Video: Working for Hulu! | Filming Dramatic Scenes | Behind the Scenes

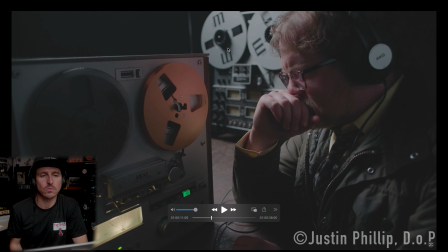So if you don't know how to look for this, right, this right here is lit up quite not ideally. And the problem was I just couldn't get it soft enough to keep in balance with what I'm balancing to, because it's overpowering him. Now, I could have easily put a power window in Resolve on this piece back here and just brought that down a little bit,
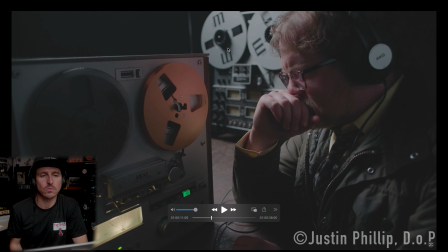which I should have done before I did this video, but I didn't. And it's good that I didn't, right? Because now we get to see, because a simple power window in Resolve, you could just bring just this section down a little bit and help hide the light, because our focus is here and he's pretty good for this dimly lit, moody situation.
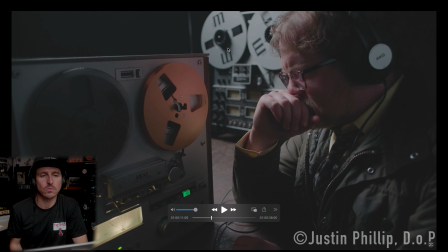On the day though, I was really struggling to get, something in here to help soften that, to help bring it down without killing what's on our guy here. And the opal just wasn't giving it enough. Again, Magic Cloth is gonna cut your light close to 4 stops of light loss.
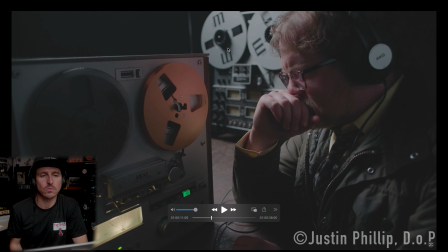That's why if you are using Magic Cloth, you need to have a lot of firepower or be working with a camera like the A7S III that can work with low amounts of light, depending on what kind of fixture you're using.
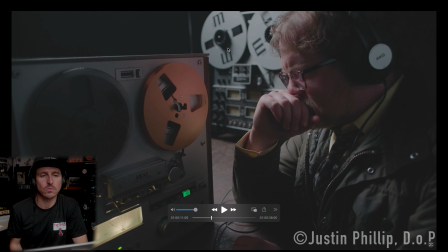Because those Amarans are nice, they're impressive, but put a Magic Cloth in front of it with it already having its A-crate grid and its own diffusion on, you're gonna lose a lot of output out of those little Amarans. So maybe it was better that we didn't have the Magic Cloth, we just used the opal, but still, again, this could easily be saved in post.
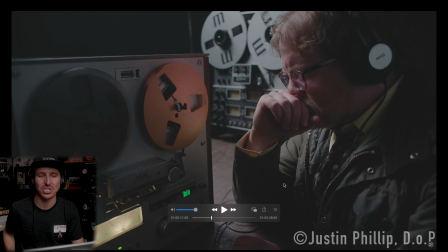Just put a little power window there. But I hope you can tell what I'm talking about. It's really revealing the source. On the day, you're like, okay, yeah, it's just like top down, like you said, interrogation lighting.
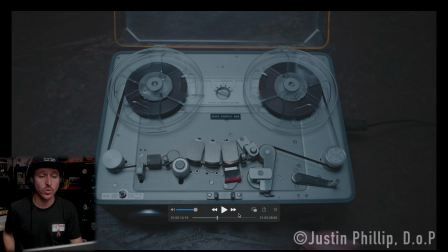But again, it's just a little too hot for my taste for the rest of the scene, right? It's pulling the eye away when it shouldn't be doing that. Okay, and now this one. This one, you can see it's super soft. This one is super, super soft. And this is what I'm talking about.
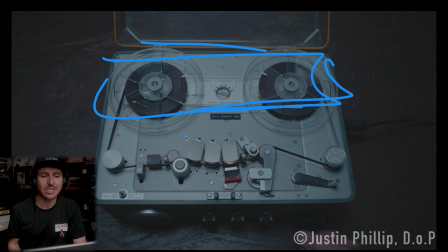This, to me, is executed more to what I was after, right? So we have the light mat above, and it's just getting super softened up with that opal. And, it just feels, this to me is a prime example of light just falling on the subject. There's nothing here that's like exposing the source, and it should, because we have all these little metal bits.
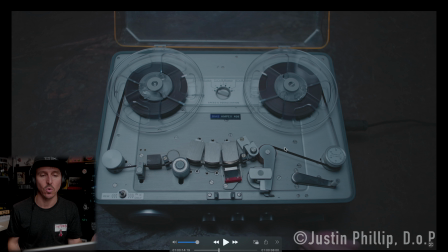This thing is really reflective and wild, and it's all bright metal, but nothing is really revealing the source, because I just kept softening it, you tweak it, you keep tweaking it. Let's bring the opal closer. As we lower the opal closer to the product, because this is like a top-down shot now, so we can bring it closer,
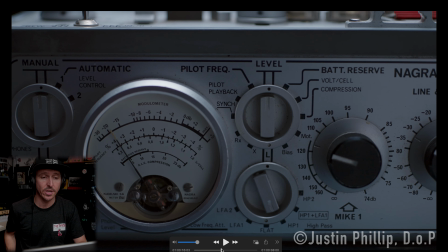and you're just working that against how much level you're giving out of the light mat, and then you're just kind of massaging how close you're getting the beadboard there. And then we have this crazy one. This was the macro shot that we looked at. So this one got a little hot from above too, but because it was so close up,
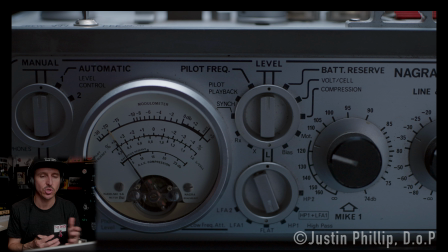and because the other lenses, well, certainly the 50 and the 35, those are, 1.8 and f2. Now when we're on the 60 and the 28, now we're at an f2.8. So I'm also having to balance those levels across to try to maintain some sort of consistency. If you guys have been on the channel, you know that I use both a light meter and a color meter. That's just how I roll.
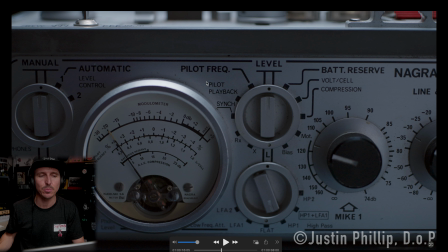But you can see it is revealing. Again, I talked about the reflectiveness of the top down, and this is the same machine here, I believe.
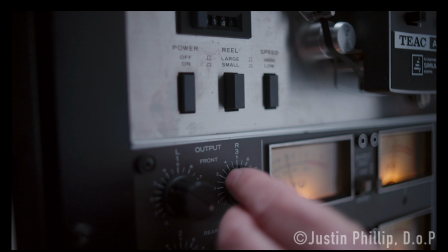And it just, it's got a little bit too much reflectiveness there, and it's just exposing that a little too much. Here, though, nice massage. This is an example of, the floppy being really close up on top of us and just letting the light come this way and come into us,
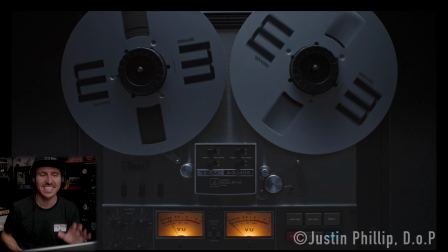rather than just like blasting it from the front, and then you would lose all this shape. And then this one is super, super down, right? This is like super grungy down. When I was going in to do this, all I could think about was like the movie Seven, like the opening sequence of Seven, this kind of like grittiness, this guy, even though this isn't nearly the same vibe as that,
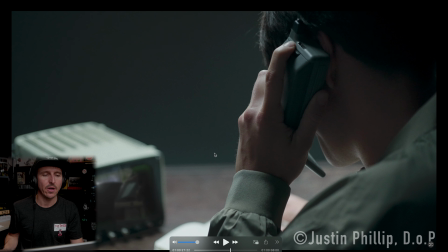this was just my own kind of like thinking of it, and also like knowing like it is going to be grungy, right?
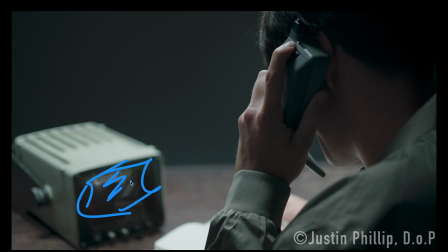Now here's another one. Now, this was a green screen shot. So down here, this old TV, this is a little green screen here. And I did some other footage for them that night too, of a guy out in the rain. And so I just put that footage on this little TV just for the sake of this demo.
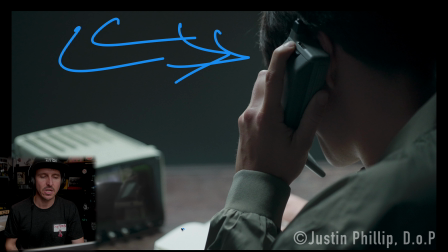My key replacement here is not as good as what they would do on the show. But this is another example of that kind of top-down interrogation room lighting.